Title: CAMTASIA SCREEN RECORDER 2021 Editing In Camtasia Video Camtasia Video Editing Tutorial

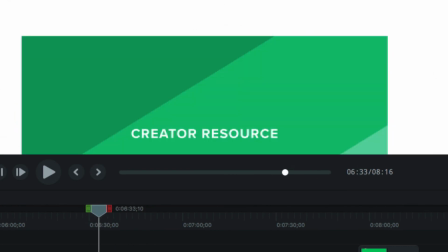But normally my videos, if it's 6 minutes and 30 seconds, I don't stretch it out to 8 minutes just for that purpose, because there's no need for that.
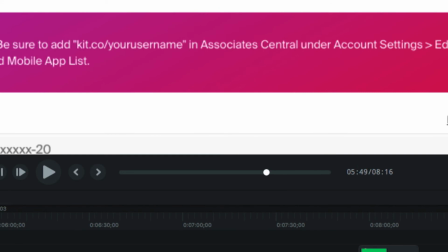Anyways, let's get back into some of the end here, what we're going to do. We did that.
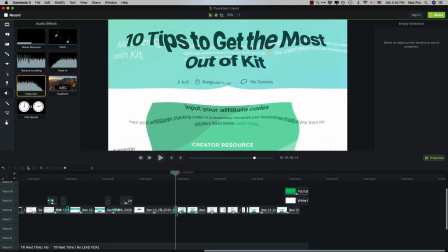Throw this in here. Right here, there's a lot of talking going on, a little bit of showing.
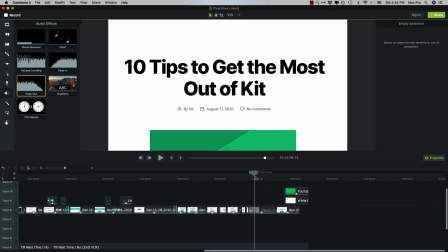But this part right here, there's so much talking because I just kind of started doing my end speech or whatever, if you will, at the end of the video, and I don't have much going on the screen. So I'm kind of, it's going to, you know, if people actually listen this long into the video,
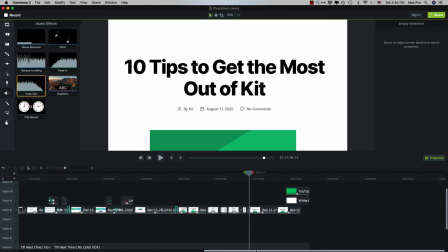if people actually make it this long in the video, you know, I want to give them something that's not so boring at the end. So let's just kind of move things back. I'm going to take the subscribe button again. I do have this thing. This links in it. I think this is the link in the description.
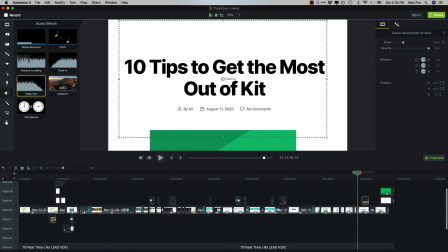Yeah. I talk about that. So I'm going to put that there for a second. I'm going to grab my subscribe button from the beginning again. This is that. It's going to copy that and paste it over there.
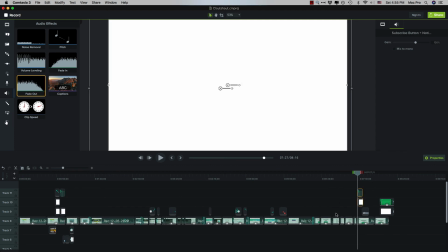And then I'm going to line it up for when I'm talking. What else do we need? And these are other things that I have in my template that I'm not using at the moment.
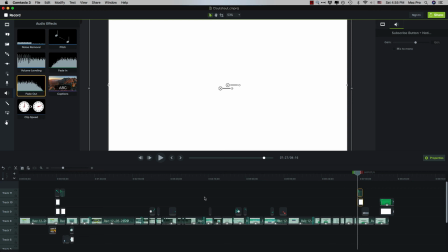It's good to have a template if you do the same processes over and over again, like I said. So let's zoom in a little bit here to that section, see what I'm talking about. We have the music lined up. I don't know when I say all this stuff.
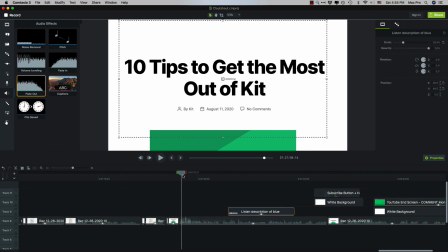So let's see what happens.
Please do subscribe to the channel.
Oh, right there.
So please do.
You want to check this out. So as soon as I say please subscribe to the channel, I'll throw that back up there.
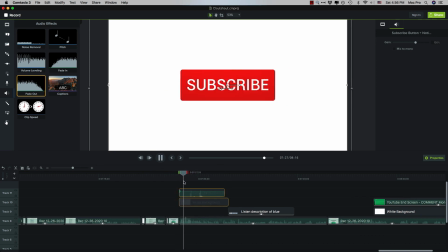Sometimes you get those snaps.
So please do subscribe to the channel. I make videos about making money online.
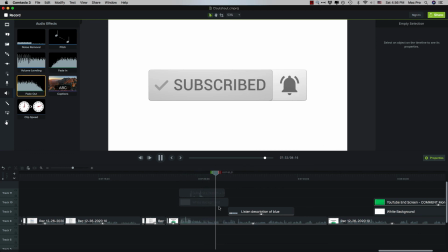I have hundreds of other videos in my back catalog. All kind of really cool stuff.
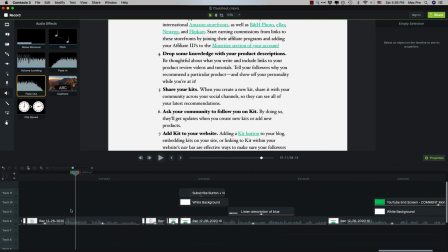Check out the links in the description thing, I think, was back here. So we're going to grab that overlay.
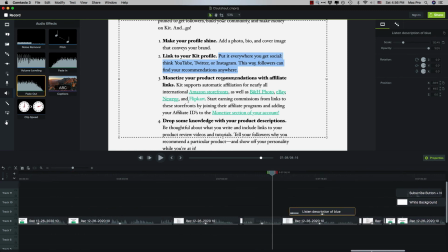Automatically for these ones. I think it was over here. Scroll around here for a minute.
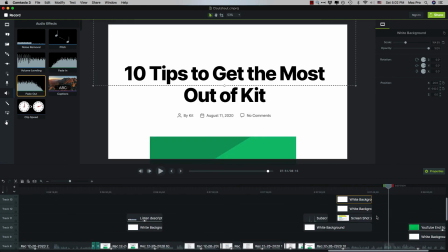Stuff there as well. Smash the like button.
All right, since I'm talking about links again, I guess I'll just throw this back over here. Copy of it, paste.
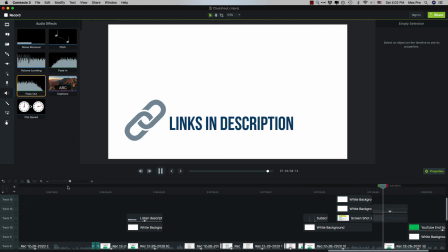There'll be links for that. Really cool stuff there as well. Smash the like button, subscribe, tell your friends, whatever.
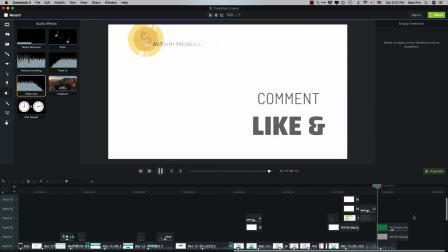Ask questions below. Questions and comments are always welcome, of course.
Okay, so cool. That's pretty much the end of the video then. We just kind of threw some extra stuff in there so it's not so static, if you will. It kind of looks like so. So then after that, I just kind of watch the video, make sure everything's cool.
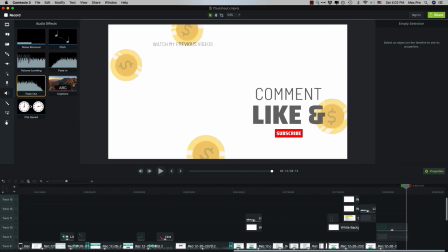Make sure the, when I'm using my template too, I always make sure the end is the end.
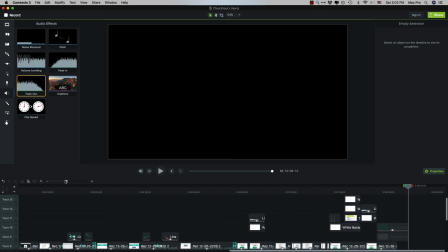Just kind of like that, because sometimes I have other footage and stuff laying around from other projects or whatever. And then I just export it. Share, local drive, or local file. All right, cool. So that's it. If you have any questions, please do leave them in the comments below. A quick overview of how I do my workflow in Camtasia. I will talk to you soon.